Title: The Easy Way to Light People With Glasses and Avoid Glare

In this video, I'm gonna show you how to get rid of that nasty glare in your glasses when shooting videos without compromising the lighting in your videos. And stick to the very end to figure out how you can get rid of that glare while shooting on your webcam. You gotta just press record. Hey, my name is Nolan Molt with Think Media, and we're gonna get right into this video.
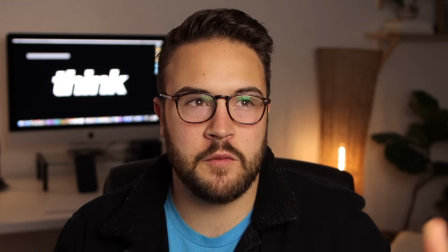So the reason you're getting a glare in your glasses is because, like what I'm doing right now, you have the light right next to your camera.
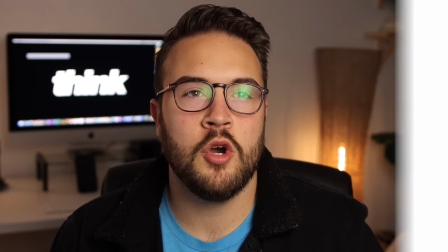Now, when you do this,
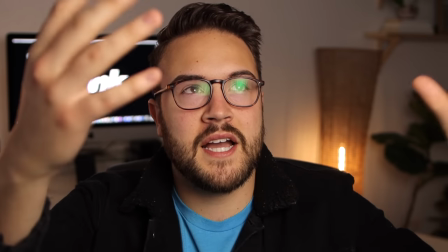you typically can get away with really good lighting with just one light because this light is coming in and it's kind of filling in every part of my face.
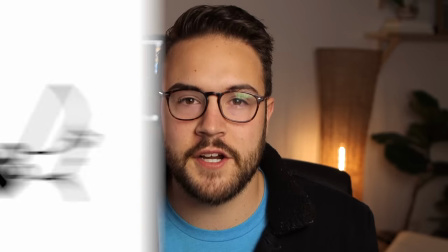But you can't do this when wearing glasses if you don't want a glare. The first step is to move the lights away from the camera.
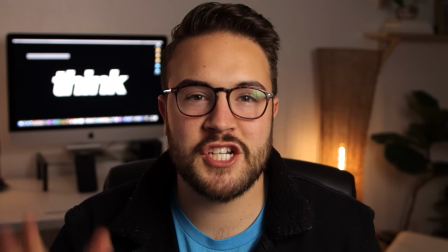So right now, I'm gonna start to slowly move this away from the camera. You're gonna notice that shadows are starting to appear on this side, but the glare is going away.
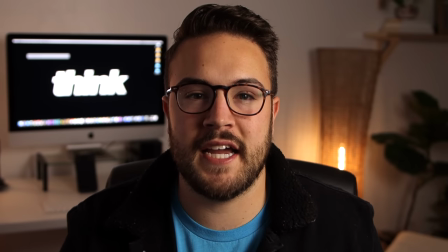Now, don't leave yet because we're actually gonna fix this lighting and kind of fill in these shadows with some more light.
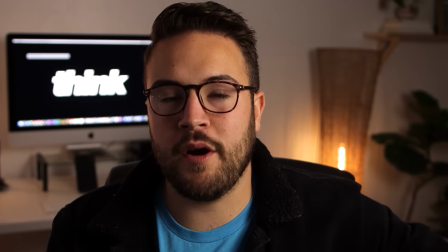But what we've done here is we moved the light out of frame, but we didn't move it super far away. Just like with a microphone, you wanna keep it just out of frame. You wanna move the lights out until the glare is just out of the frames.
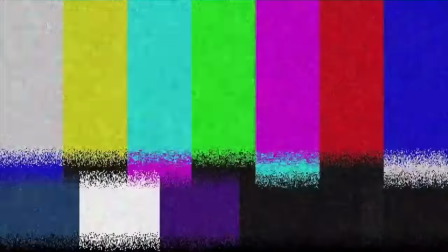You see what I did there? No, nobody's laughing. Now that the glare is moved just out of the glasses, I'm still looking at the camera.
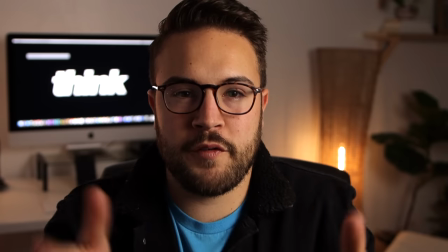Obviously, if I go like this, you're going to see that glare, but this is perfect for the YouTubers or if you're doing an interview and you're looking straight ahead. So our second tip is to use soft lighting. The reason soft lighting is so important for people who wear glasses is because the shadows can come in really harsh when you don't have soft lighting.
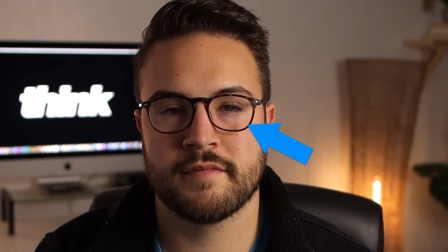So, you know, adding a softbox, adding some diffusion is really gonna help get rid of those dark shadows on your face.
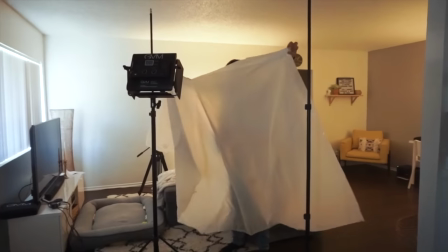If you wanna go in depth and learn how you can get soft lighting for as cheap as a dollar,
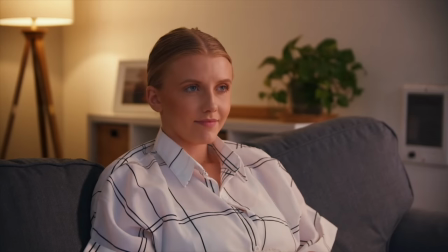you can actually click on this video where Tony and I went to the dollar store, we picked up some supplies, and we teach you how to get soft lighting.
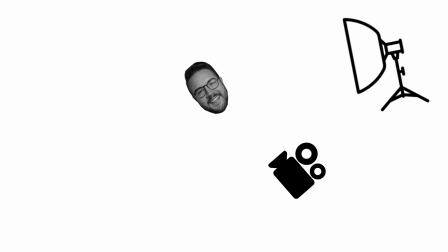The third step for this lighting setup is to bring in a fill light.
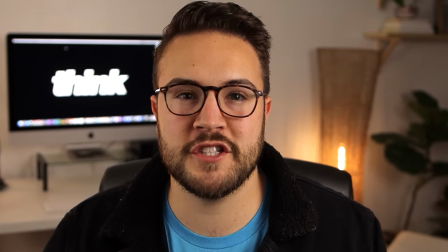So as we turn on this fill light, you're gonna see these dark shadows are starting to be lifted up because of this light coming in on this side of my face.
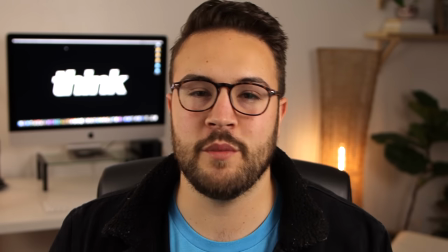So we have our key light coming in here, we have our fill light on this side,
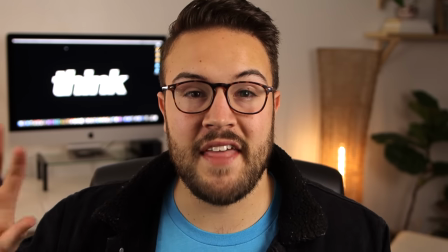and we just used an LED light that's bouncing up against a wall, and that's gonna help bring in really soft lighting on this side of my face as well. Now, there's a few more things that you need to know before lighting your videos with glasses, but first, like this video and subscribe to Think Media, and comment down below what kind of lights do you use for your YouTube videos. A couple tips to share with you guys that's gonna help you out a lot is to just think about where light is coming into the room. So when we set up this shot, Tony noticed that there was a mirror behind the camera as well as a window that were bringing glares onto my glasses. And so we removed the mirror, we closed the shades, and that got rid of those glares. Now, when you bring in lights, you also just need to make sure that they are far enough on the side of the camera that they're not bringing on a glare. And then pairing that with soft lighting is really gonna take your lighting to the next level. Now we're gonna jump over to the computer and show you guys how to get rid of that glare while shooting on a webcam.
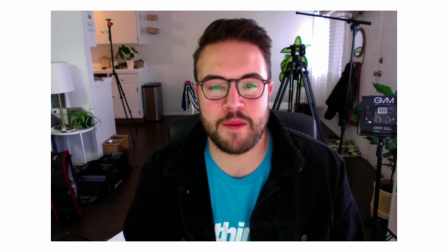So most of you have probably noticed that when shooting on the webcam, you obviously are gonna get a glare from the computer screen.
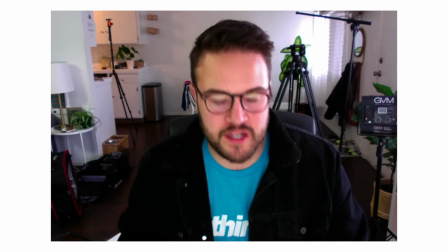So really the only way to get rid of that glare is if you turn the brightness all the way down on your screen. And then I'm gonna show you how to properly light it. So we're gonna start by turning the brightness down.
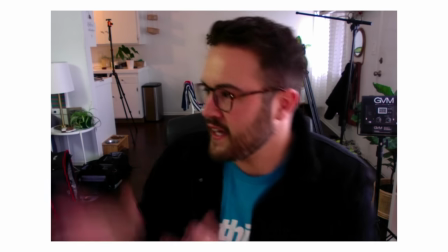And you can see that that glare is going away. Now, in this camera, you can kind of see that it's hard for me to see the screen,
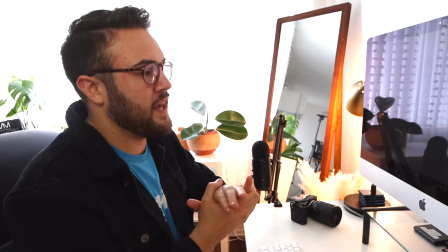but if you can maybe start with the brightness up and then you know, do some tests and then turn the brightness down to film,
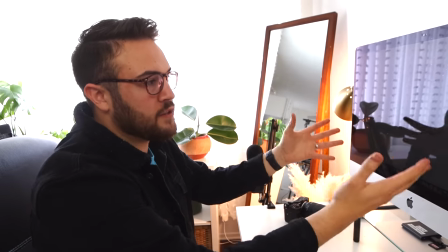it's gonna help with that glare. It's gonna get rid of the glare. But the lighting that I was using from this monitor is now gone, so I need to bring in another light.
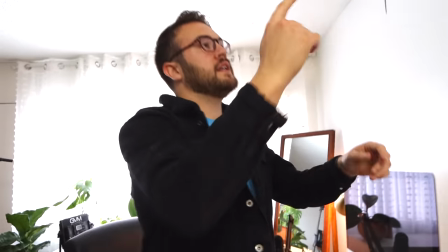So if we back up here, I have this LED light that is pointing right at the back of my computer screen.
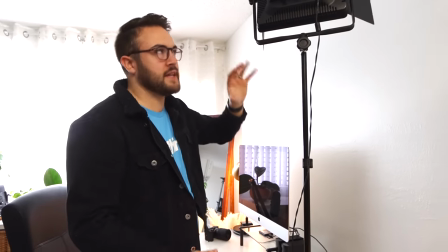Now, if your desk is off the wall, you can actually bring a light like this, maybe with a softbox, and place it right here pointing at you.
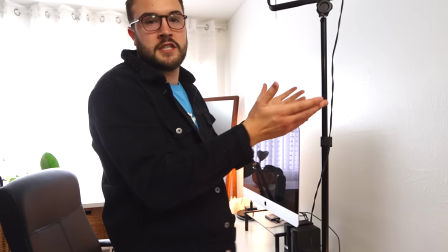But this is a perfect way to do it.